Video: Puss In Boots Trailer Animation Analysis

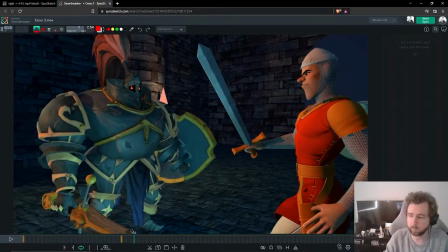(28:54)
something about this, there's something in the way that these characters are moving that feels like kind of not weak,
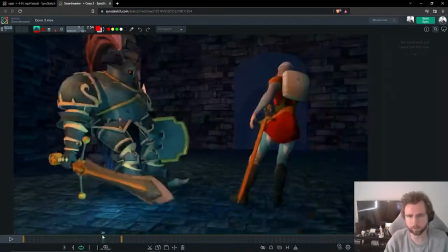(29:01)
but it feels unconvincing, you know, like we've got this character here,
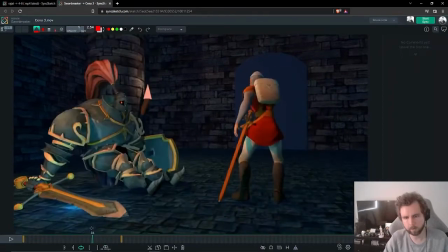(29:08)
human character, moving away. But we don't get a sense that he's actually seen this thing move before it's,
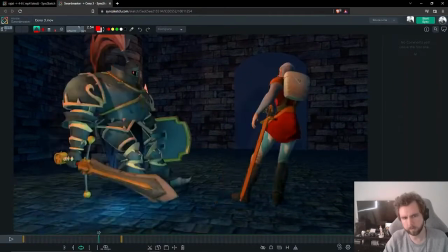(29:15)
you know, he moves away and the thing gets up at the same, on the same frame.
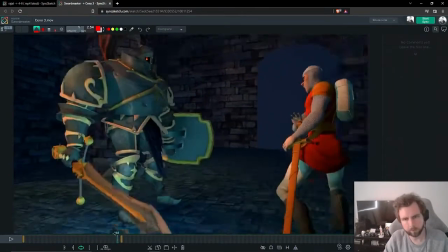(29:20)
And so that feels like kind of confusing. And then you've got like the way he pulls the sword out, this pose where the fingers are out like this, feels like we don't know which way he's going to grab the sword.
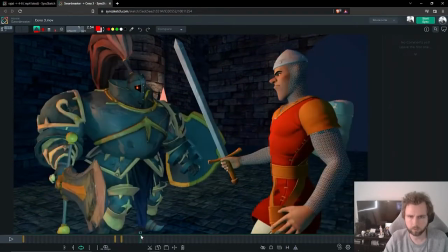(29:36)
So that feels confusing. And then we just have this really like very side on, almost like orthographic shot of this guy and the sword like coming into the frame.
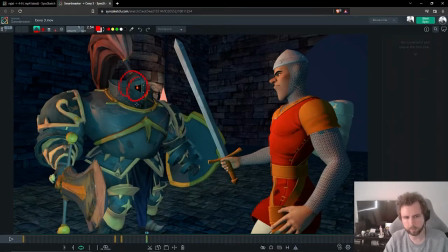(29:52)
it almost feels like this guy is threatening us at this point, you know?
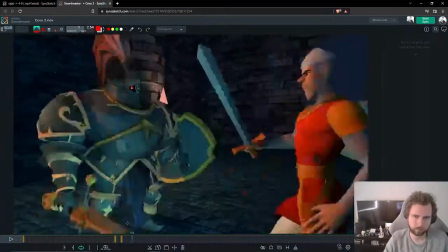(29:59)
So yeah, it just compositionally and like staging wise, it just feels a bit confused.
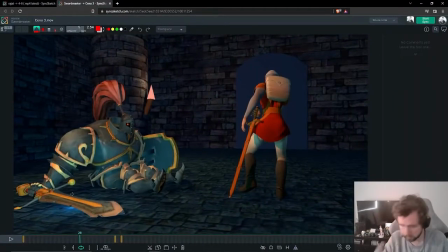(30:07)
And so like what I would suggest is actually just to have a static camera.
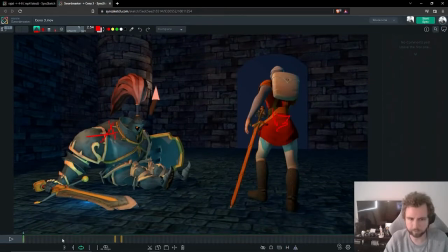(30:11)
I would say pick a camera angle and probably one like here, just at the very start, and have your whole shot happen in that camera angle.
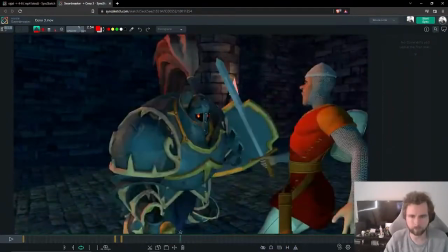(30:19)
Doing all of this stuff where we're like moving into the frame and getting close behind the character and having this sword swipe by the center of
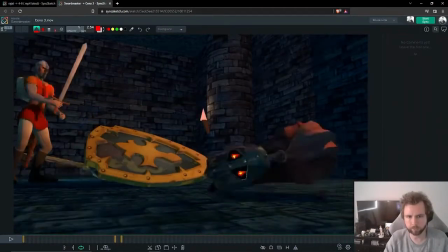(30:25)
the frame, and then doing this line cross and then the head rolling. I like the head rolling idea, but you don't need to be over here for this head roll to work.
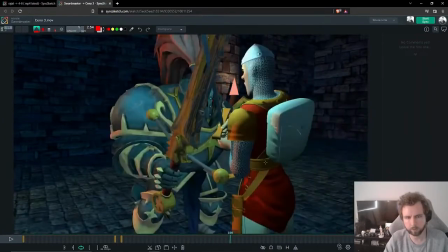(30:33)
Like you could have this character be on the right here, swing the sword, you know, in this direction and knock the helmet off.
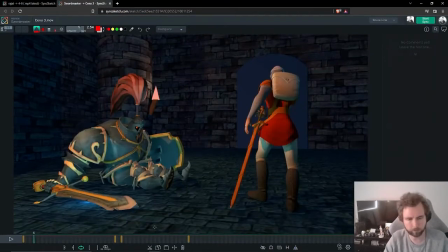(30:42)
And you know, if this was the original, if this was the composition we were ending up with, have the helmet land over here, you know, like with the eyes. So yeah, I would say it's keep it simple. I like how you've got this archway here, keeping this guy's silhouette nice and clean.
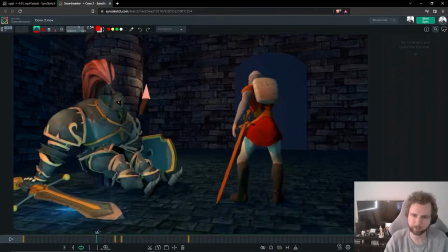(31:00)
That's a really nice thing. I'm not sure. I hope you did that on purpose.
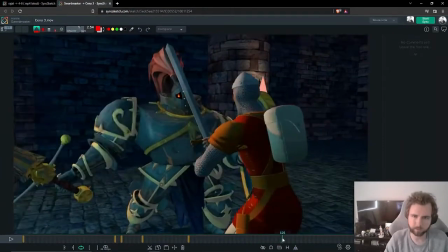(31:04)
But then we start to lose it right here when, you know, when he disappears into the rest of this noise.
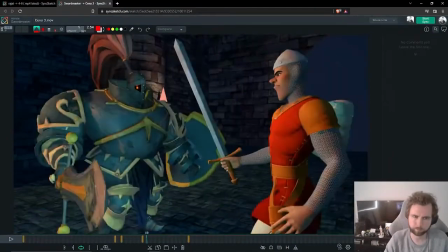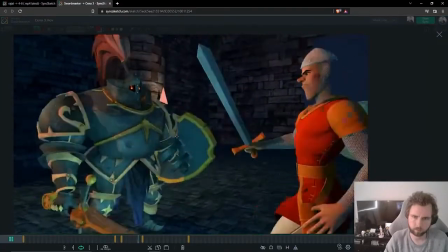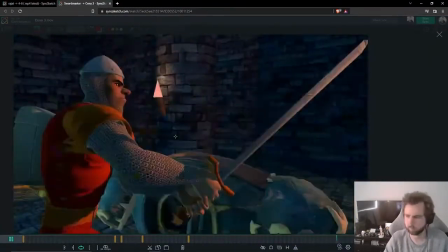(31:24)
So
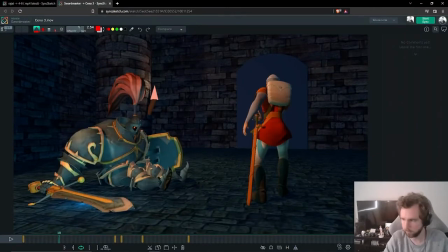(31:29)
just turn up the music a little bit. I think it's a little quiet. So yeah, I'd say it's hard to like tell you where to go from here, apart from just keep the camera still and maybe rejig a lot of this.
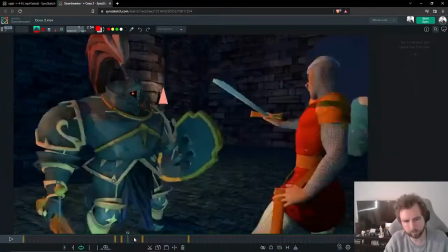(31:46)
Because once the camera's here, a lot of this action is going to feel kind of off.
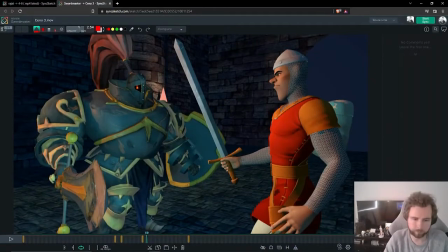(31:50)
Like having changed the camera angle, this some of these poses might feel weird and read weird.
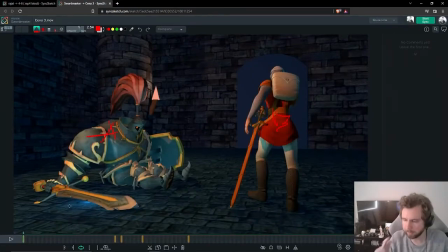(31:59)
But I think we want to be able to see the characters a little bit more, because right here it feels confusing.
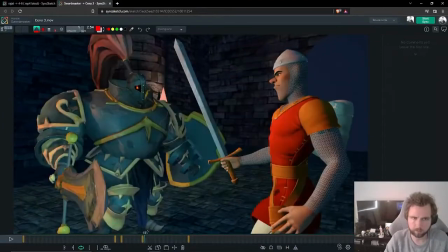(32:04)
I don't see, like this between here and here feels like a huge spacing jump.
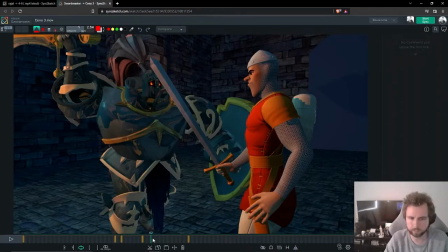(32:10)
And if you say you're in mid-blocking, I would say this is not quite mid-blocking, because there's no breakdowns here.
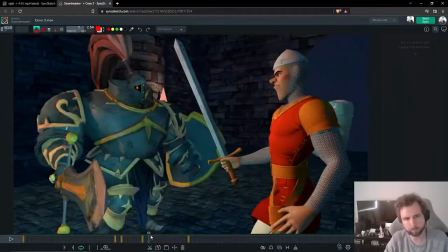(32:17)
You know, we want a few more breakdowns, a few more in-betweens to feel this anticipation. Because he brings the sword up, we don't see like how he brings the sword up, it just is up.
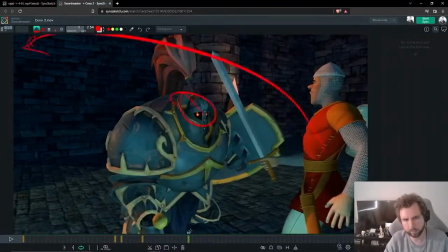(32:30)
And similarly, when it comes down, there's one breakdown, but we don't really feel the impact of this sword landing, you know?
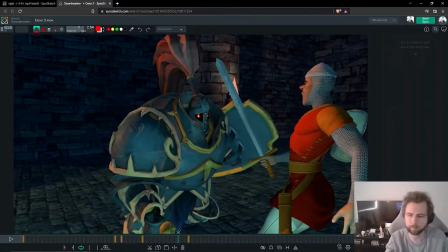(32:36)
Like, we really want to feel the sword come down and have, like, he, like, jostles his whole body.
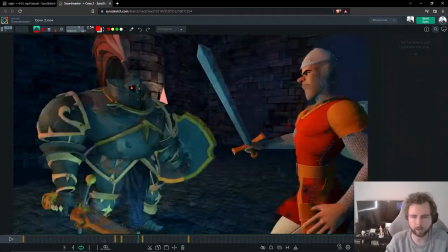(32:41)
And this guy just moves out of the way, which we can still do from this camera angle, by the way.
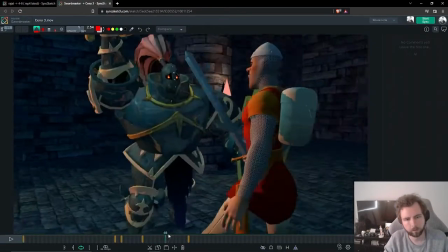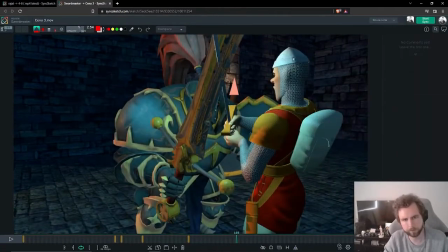(32:50)
This feels a bit off, just because, maybe it's because of this interpenetration here,
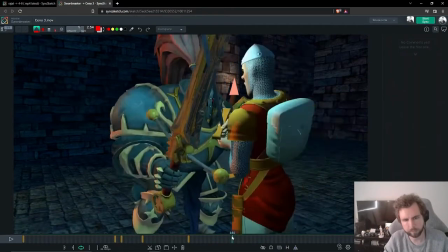(32:55)
but it's also because it doesn't feel like there's actually a force acting on him.